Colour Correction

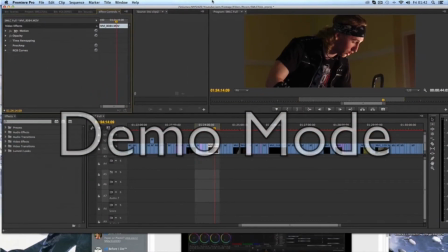It's just something that you'd go on if you want more advanced kind of stuff. Now, this is a short scene I shot a few days ago, and I'm ready to colour correct it.
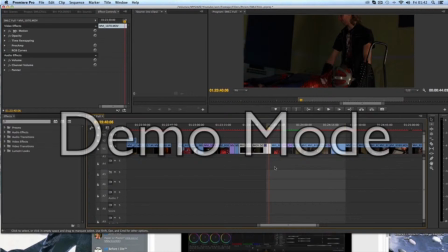As you can see, the light's pretty terrible. I wanted it really bright so I could dim the lights in the shot, but always have the reflection of some lights in the shots. Now, if I add a proc amp, which can always be found in here, you just drag and drop onto the clip.
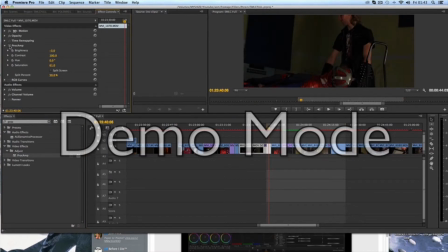So obviously I want this to look like a horrible horror scene. So if I turn it on now, you can see that already I have dimmed down the yellow walls. Not a lot, but quite a lot, if you get what I mean. I've also really overexposed the shadows, so it's just a little bit darker.
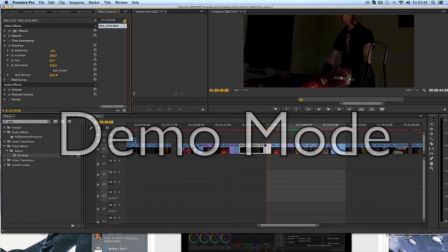I've also took a lot of the colour out, so It was bright red, bright pink, bright horrible, bright orange. Look like we've had the worst tan in the world. But if I drag it down to about 75%, all the colour goes, and it just gives us this really, really nice dull effect.
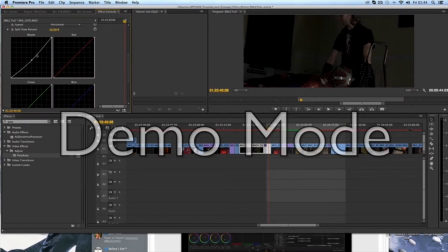Also, to make it even more gross, or more horror, I would add a RGB curves.
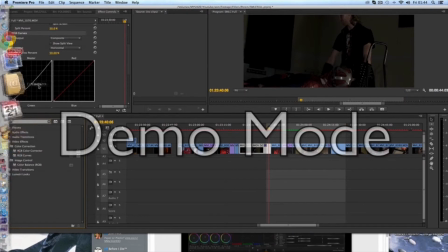Again, searching here, RGB curves, slap it in, and voila, there you go. So what I did here is pull down this, so I can have this really, really dark room. It just makes it look like the whole scene is just for horror.
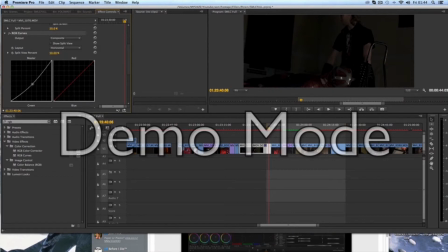And now, because I shot it at such a bright area of the room, I have all this nice light effect, which I can add a lens for later maybe. So, but you can make it darker, you can make it lighter if you wanted. You can make it look like a horrible, really nice torture scene maybe. But I'm going to keep it around there.
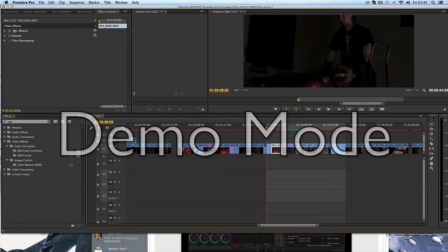But moving on, like I said earlier, colour correction is also used to make sure the shots look like they've been shot in the same. So let's just say we've colour corrected this shot really nice, and it's not the best shot I've ever colour corrected.
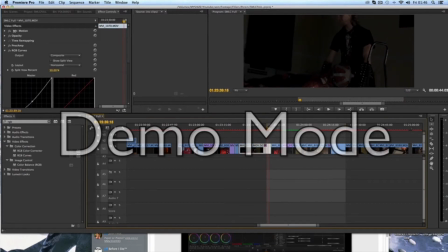Obviously this isn't going to be the final cut, but I'm just going to show you what kind of stuff we're going to be looking at. So if I press play now, it'll be a hit,
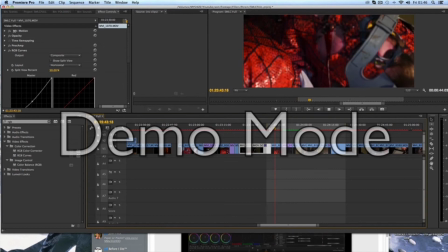and then it's really bright red and blighty and horrible.
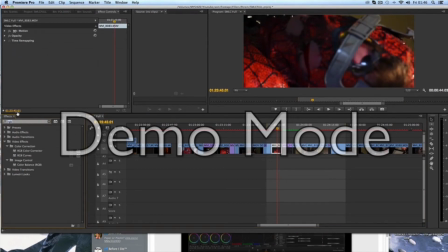So let's add a proc amp and take away most of the colour.
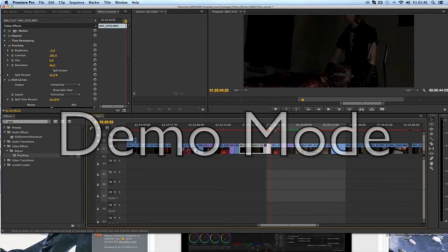Almost the same. Yeah, about 4% there, 90% there. It's almost the same. Obviously, you can just copy and paste, but usually all the shots will be different. Let's just go with that there, and about, it looks way too light there.
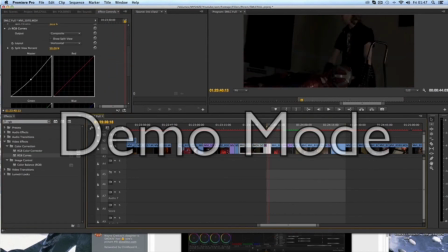Okay, cool. Now let's also add RGB curves. Yep, so as you can see now, this should flow, and it should look the same.
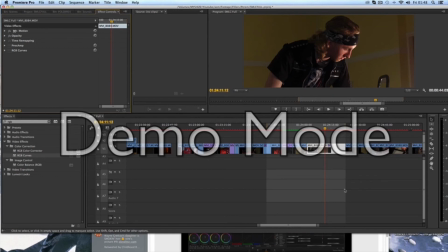Here is a shot I wanted to show you. This is just answering the question, why do you need to colour correct? If you look here, it's obviously shot in a weird room. It's yellow, it's horrible, it's not a horror film.
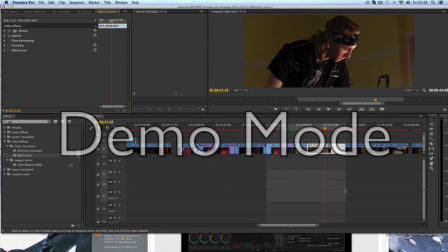It's not the horror film look I want it to look like. But as soon as you add colour correction, it gives you that tone. It gives, obviously you need to dip out the yellow more, but it gives you that tone, it gives you that
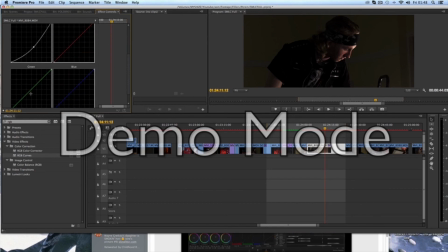horrible look of that just dark and dreary background, and it just gives you that moody look. But yes, thank you for watching. This is my video on colour correction. I hope you enjoyed.